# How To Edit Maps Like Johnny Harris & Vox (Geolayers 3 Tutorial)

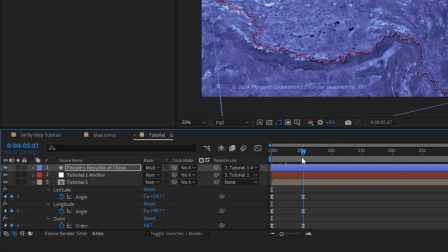[4:05]
And when we come back to this position, or maybe a little before,
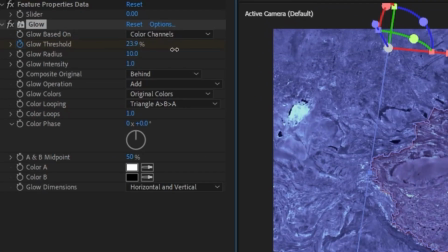[4:09]
I'm going to set the glow threshold to be 100%, so it's fully on the screen.
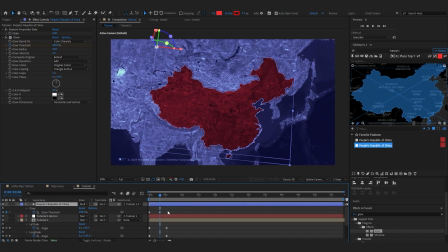[4:14]
So I'm going to collapse this shape layer so we can see everything. I'm going to set these keyframes to easy ease as well.
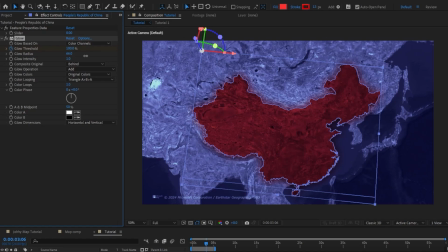[4:21]
So to mess with this a little more, I'm going to bring this glow radius up, just so we have the edges peeking out there as well. And we actually don't need to use 100 for this, I'm going to set it at like 50, just so we can see that transition a little more.
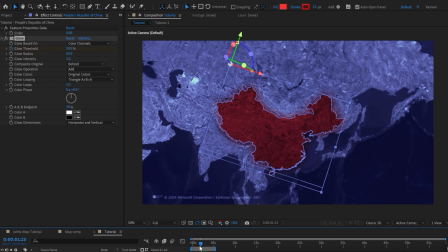[4:33]
And you can see it's kind of filling in the shape as we zoom in.
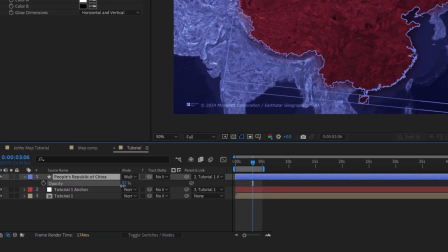[4:37]
I'm also going to take the transparency on this and just bring it down just a little bit so it's not as harsh.
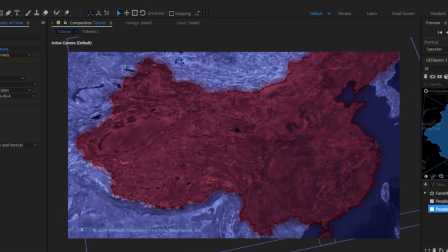[4:42]
Okay, so I think that's looking pretty good. Next thing I'm going to do is the text of the country.
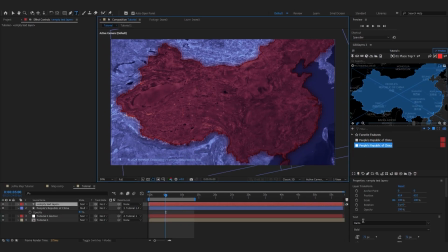[4:47]
So I'm using this font here, it's called Balto, and I have it set to bold,
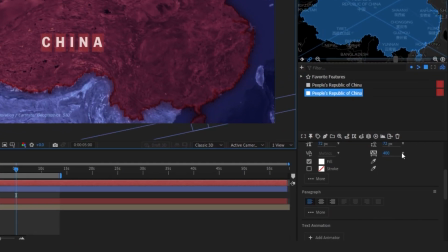[4:51]
and I'm just going to type in China. And you really want to come up here to your text layer and set this vertical spacing to be very high. I have mine set to 400 and I think that looks pretty good. I'm going to scale this up just a little bit as well. And we want this text to fade in right after the zoom finishes.
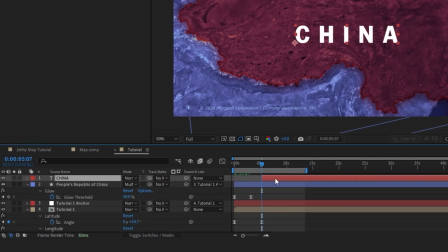[5:07]
So I'm just going to bring this over here on my playhead and have the transparency set to 0. And then come forward just a little bit and set it to 100. So I'm just going to give that a little bit more space.
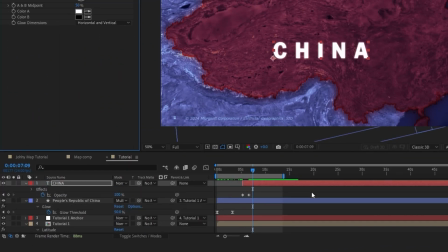[5:16]
And I'm going to add a glow effect to this text layer as well. I'm going to set easy ease to this.
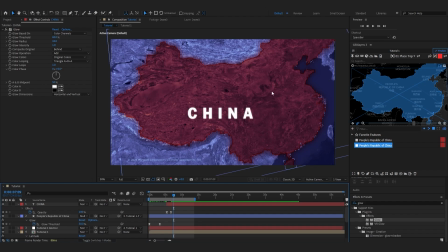[5:20]
And the next thing we're going to do is go ahead and create this character icon that you see in a lot of his videos. Where it's kind of like a hexagon with a person through it.
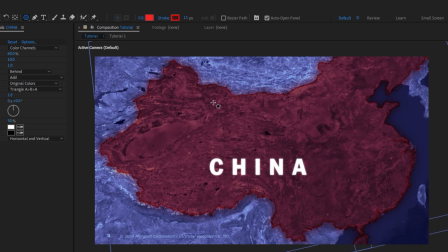[5:29]
So I'm just going to come up here to the shape layer here, and I'm going to select the polygon tool. I'm just going to hold shift while creating a polygon.
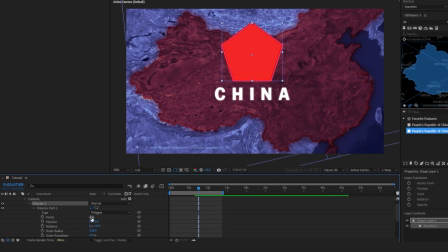[5:36]
And you want to come in here to the polygon path and make sure your points are set to 5. So if it's something like higher, you're going to get a lot more points. So you want to make sure it's set to 5. And I'm actually going to take this layer here and I'm going to pre-compose it. I'm going to rename this person icon. But now if I come into here, we have our shape layer, and I'm going to go ahead and center this on our composition.
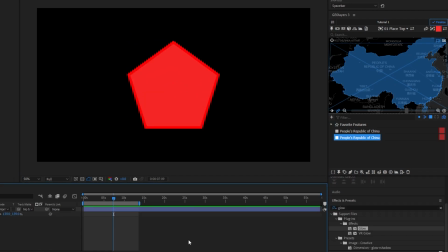[5:58]
I'm going to scale this up as well and center it once more. So I want this to be white and I don't actually want to have a fill.
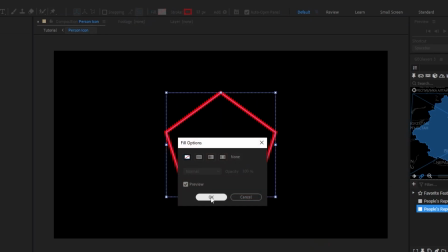[6:05]
So I'm going to go ahead and click this fill and turn it off. I'm going to set this stroke to be white.
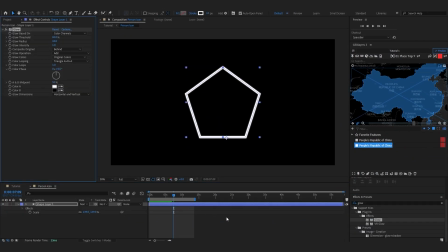[6:10]
So we want to add a glow to this stroke as well. So now I'm going to go ahead and bring in my image. Okay, so I got my image in, and I'm just going to resize this just a little bit so it fits in. It doesn't have to fit in perfectly because we're going to mask it out. So I'm just going to position this where I want it, and it doesn't matter if it's overflowing because we're going to go ahead and mask it out.
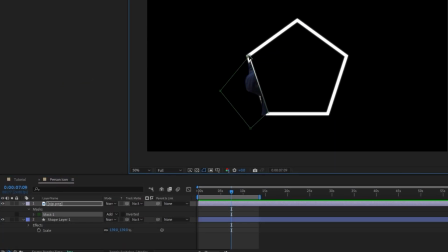[6:27]
So I'm just going to take my pen tool and draw out where it's overflowing, and I'm going to set this to a subtract mask.
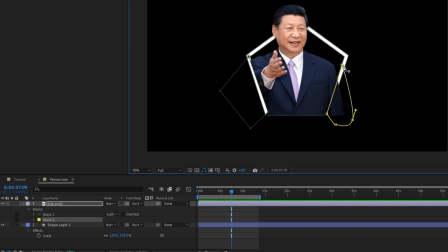[6:34]
I'm going to go ahead and do that here as well. Okay, so I've done that, and now I'm going to go ahead and bring him to the bottom.
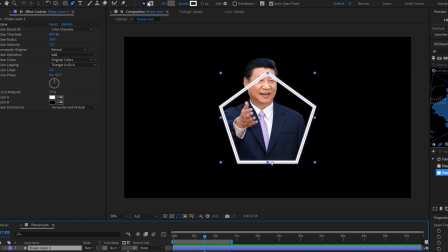[6:39]
And we want to set a mask on this shape layer as well. So anywhere his head is, we're just going to go ahead and mask that out as well.
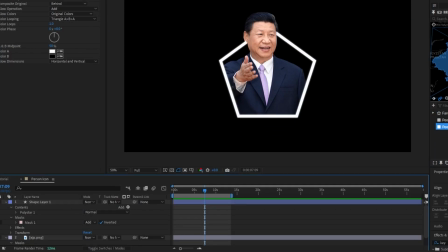[6:47]
We're going to invert this mask. Okay, so I'm also going to set a black and white effect on the source image.
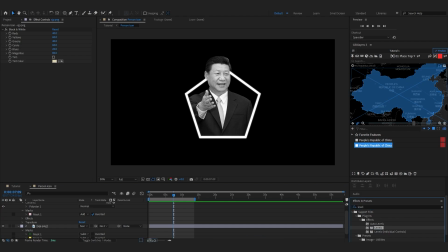[6:56]
And for me, I'm going to add a levels effect as well. Just to make these colors pop a little bit more.
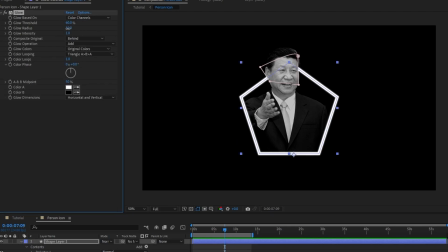[7:02]
Okay, so finally, I want to come to this shape layer. And I'm going to mess with its glow settings a little bit. I just bring the radius up, and I'm also going to duplicate this to give us a little bit of a better glow.
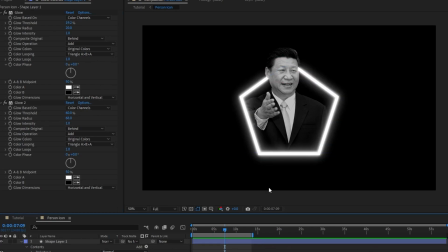[7:11]
And bring this radius down. Okay, so I messed with mine a little bit, and I think this is looking pretty good. So now we could come back to our tutorial comp.
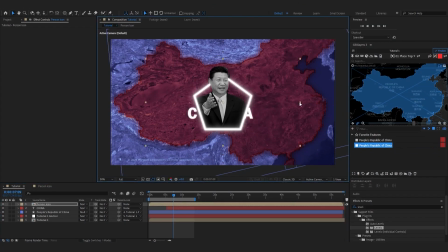[7:17]
We're just going to take this pre-comp and scale it down so it fits a little bit more cohesively.
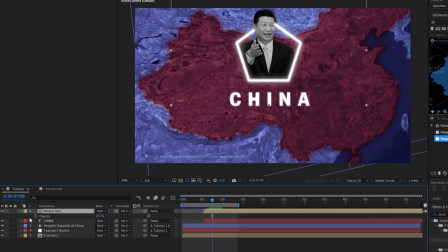[7:23]
So we want him to also fade in at the same time as our text. I'm just going to do that like this. And set these to easy ease as well. Okay, so I'm going to select both of these and just bring them down a little bit so they fit in the country a little bit better.
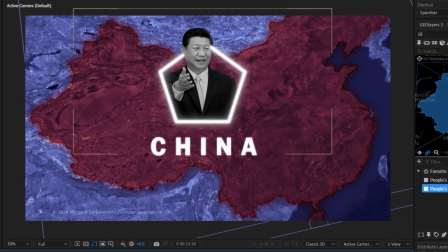[7:41]
Okay, so play this back. This is how it's looking so far. Now all we have left to do is add our adjustment layers and really just dial in the style a little bit more.
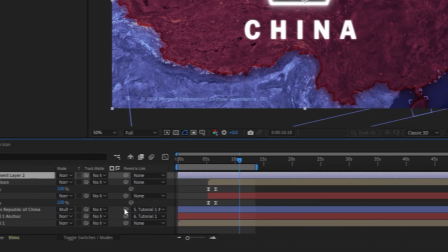[7:50]
So I'm going to add an adjustment layer, and this one's going to be a vignette. I'm just going to add the CC vignette effect to this.
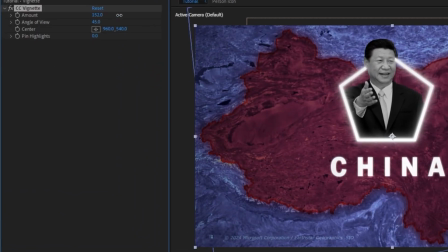[7:58]
And you can mess with the settings a little bit. I'm pretty happy with how it looks outside the box, so I'm just going to keep it close to those settings.
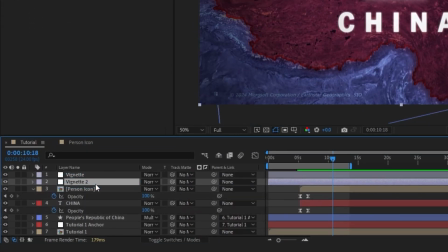[8:05]
Okay, the next thing I'm going to do is duplicate this vignette, and I'm going to delete it on the second layer, and we're going to call this one optics.